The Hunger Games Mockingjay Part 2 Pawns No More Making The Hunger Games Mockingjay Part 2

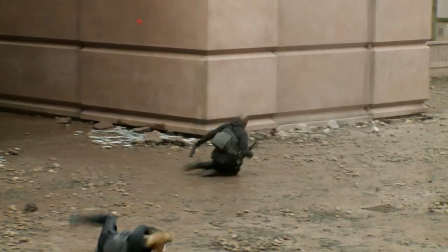61:46 Ready, and go! Squeeze his legs as hard as you can.
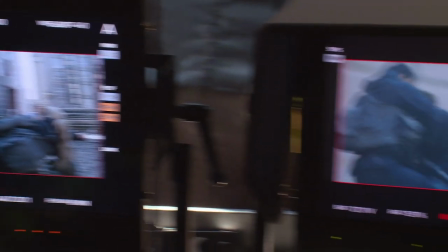61:51 It's okay. Mahalo. Mahalo.
And we thought, okay, well, this will be a perfect spot to do the oil.
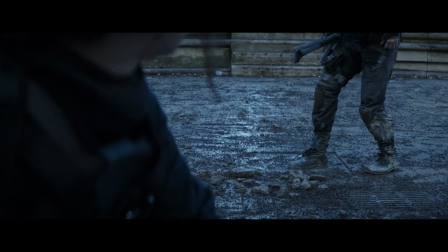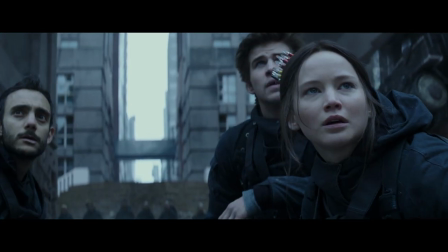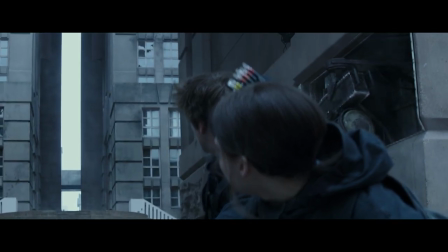62:13 I mean, A, it looks great, but also, you know, our characters can sort of get down in the center,
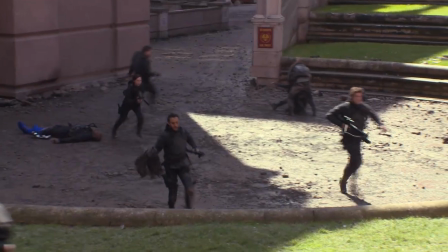62:18 and if you close up very few little spots, it's suddenly this big bowl, right?
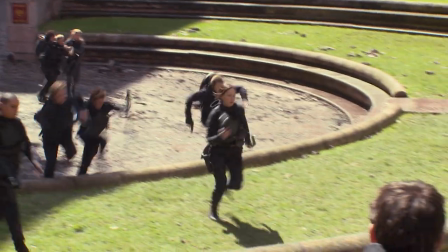62:23 So you can have the oil kind of pour down into it. Whereas if you were just out in open streets, the oil wouldn't do much. It would just sort of, you know, spread out, and it wouldn't take much to get up high.
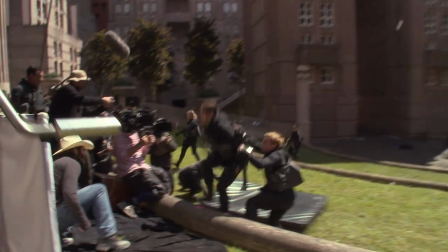62:36 The scale is correct. You can imagine the oil being kept up in the high sections of the apartments here,
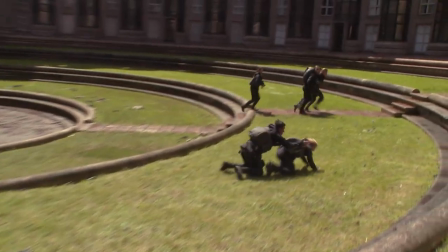62:43 and that, you know, just by gravity, you could dump it and release it just like a big dump tank of water, and it would actually have a scary amount of energy and impulsion to it. I'm always excited to get to shoot in Paris and Berlin.
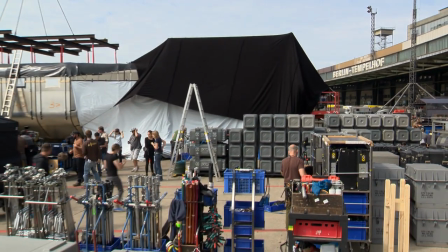63:03 I mean, Berlin in particular I thought was fascinating because we were using these actual locations that were, you know, reminiscent of war.
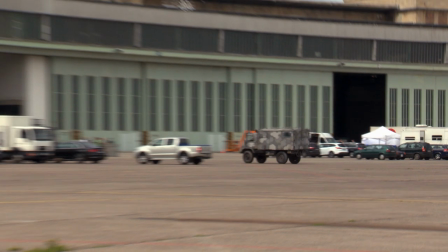63:11 We were using spaces, for example, Tempelhof, which was an airport that was designed largely and built largely under the Third Reich.
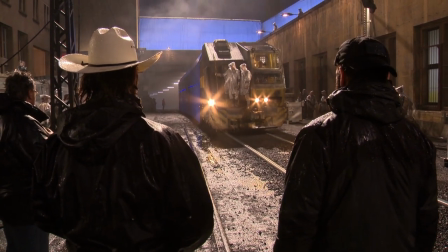63:19 You have these structures within it and these rooms within it of just an incredibly massive scale,
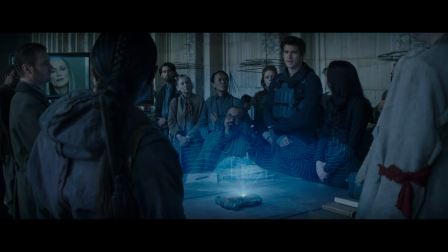63:27 and also deteriorated and patinaed to an extent that make for really wonderful, wonderful cinema.
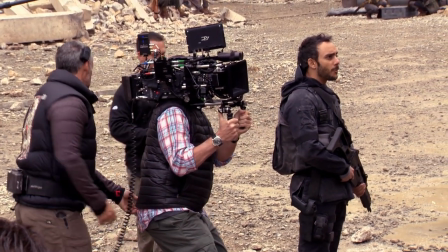63:34 Welcome to District 2. I'm Corporal Holmes. You can follow me, please.
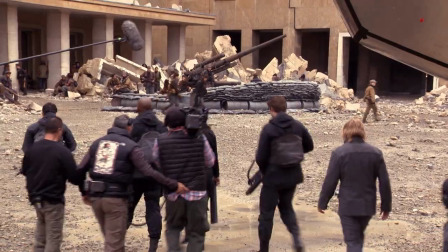63:38 And to kind of be in that location and feel the sense of, you know, what had happened there,
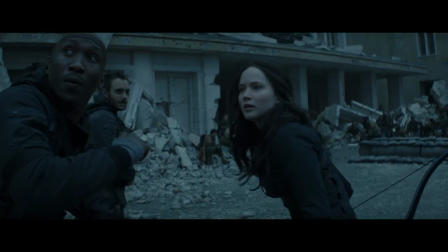63:48 of an actual war. Don't worry, just how the loyalists say good morning.
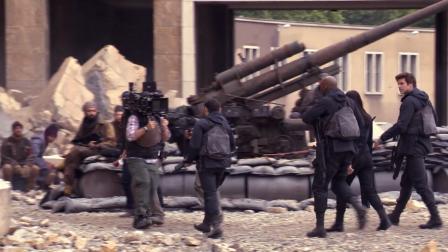63:54 And how the sort of history and the architecture sort of inform what we're doing, you know, is pretty impressive as well.
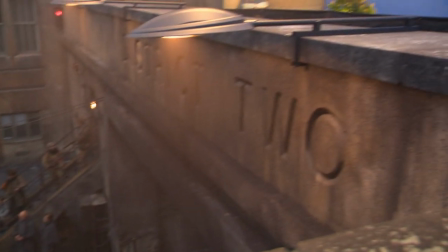64:03 I mean, there is a lot of parallels or similarities to the story, to the building that was originally built by Hitler and a totalitarian regime.
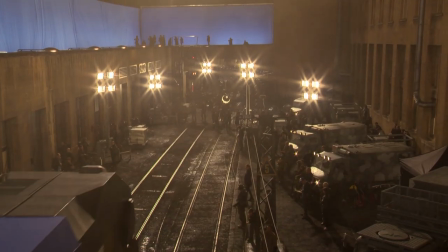64:12 So there's a big parallel, and it's an impressive building. I mean, it's huge. You come into that airfield and you're just like, yeah, this is the scale that we need.
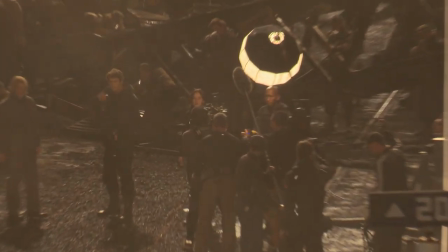64:21 Ah,
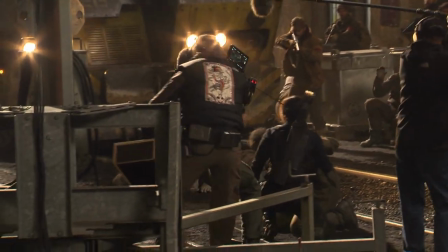64:25 And again, that's something that you cannot get by building it in CG or by making it look futuristic, or it's just real. It added such a scale to it, it was clearly the right choice.
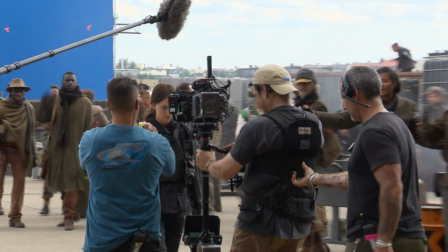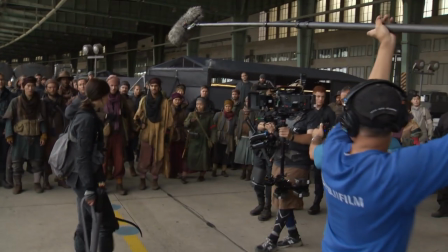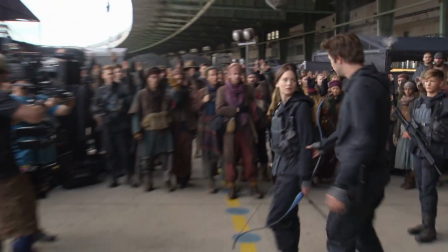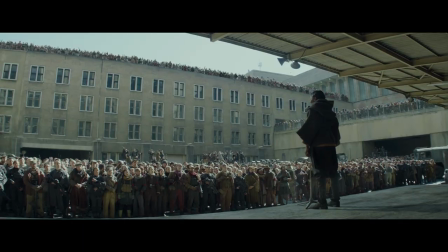64:57 It's abandoned right now, used for event space, believe it or not. And the airfield is all like rollerblading and bike parks and kite flying.
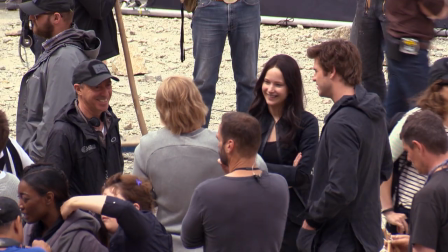65:04 It's really kind of amazing what a place like that could kind of turn into. There was actually a really funny day where the whole neighborhood had apparently taken on this vote of,
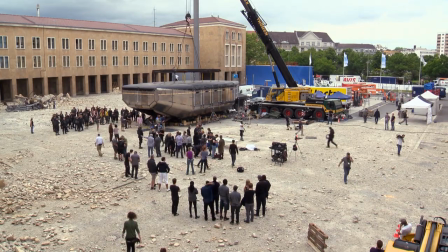65:12 do we destroy this building and build and make something new, or do we keep it as kind of a historical monument?
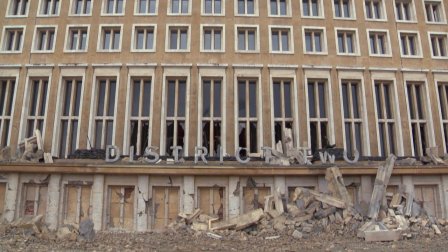65:18 And the vote was to keep it as a historical monument. But then a week later, we had created, you know, basically a demolition site, a fake demolition site.
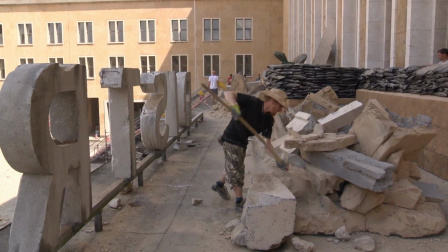65:27 And so the whole neighborhood went crazy, thinking that they were tearing the building down.
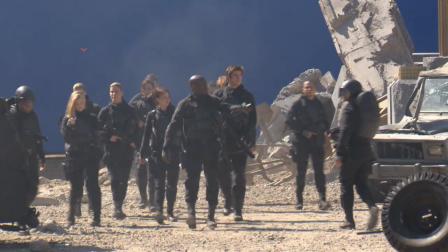65:32 Just keep your eyes open.
For bombed out capital, we found this old military base, a Soviet military base outside of Berlin.
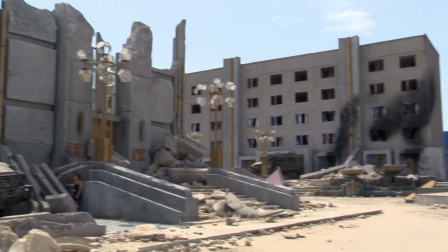65:39 It was housing that really gave us like a great infrastructure of reality for our kids to walk through.
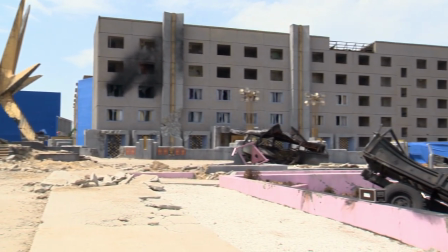65:45 We could do whatever we want to. It was gonna be knocked down. It was a total find. We blew holes through buildings, made them look like they were burned out.